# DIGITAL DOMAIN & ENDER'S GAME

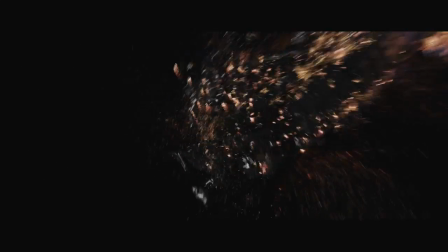234s
The big challenge on the movie was just the sheer amount of ships we had and in the simulation room we had scenes where we had 25 million
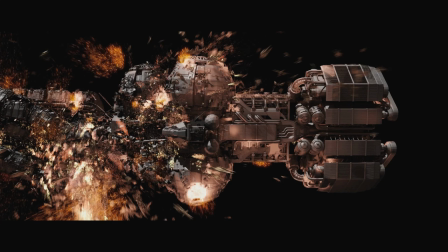243s
ships on screen at the same time so just getting that much geometry through the software and rendering images was quite a bit of a challenge for
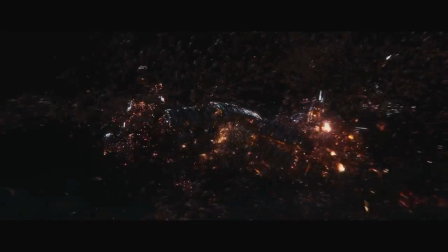251s
sure. So we had to be very careful in a lot of these shots.
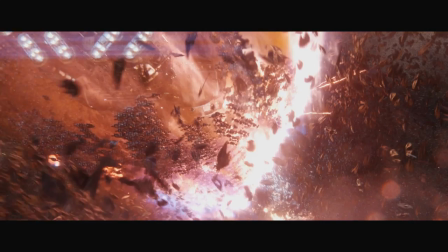255s
It was very easy to just add, add, add, because we had millions of Formics attacking a whole fleet of IF ships.
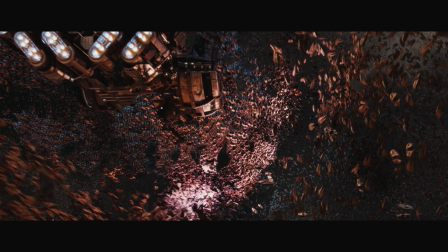263s
It was very easy to just add too much and it would just be a big visual clutter.
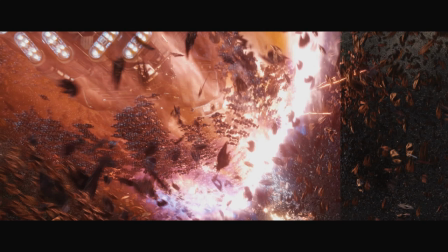268s
So another big challenge for us was okay now we've added all the ships we wanted in there, it's completely crazy,
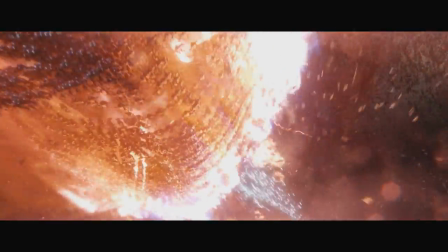274s
I don't know where to look, okay how do we subtract ships or move ships around or make sure that the big story beats are coming through. People's background in this industry is definitely a very mixed bag. I mean we have people that went to college for engineering, we have people that went to college for art, and we have everything in between.
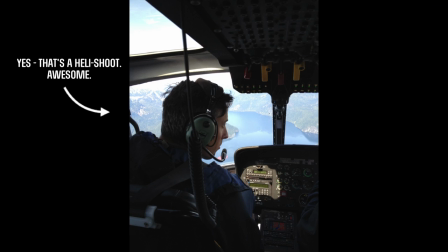294s
It's just what you're what are you most interested in. It's a really great feeling to know that you can you can make anything happen.
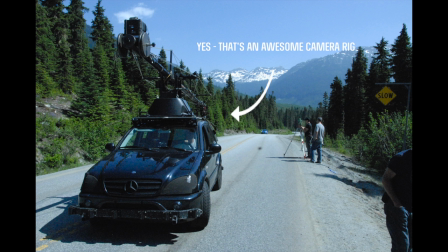300s
You can if you can dream it you can make it. Like if if you want to add a robot to a walking around the city you can actually make it. Even if it's just on film it's it's kind of a little bit empowering to feel like you can you can do anything you want.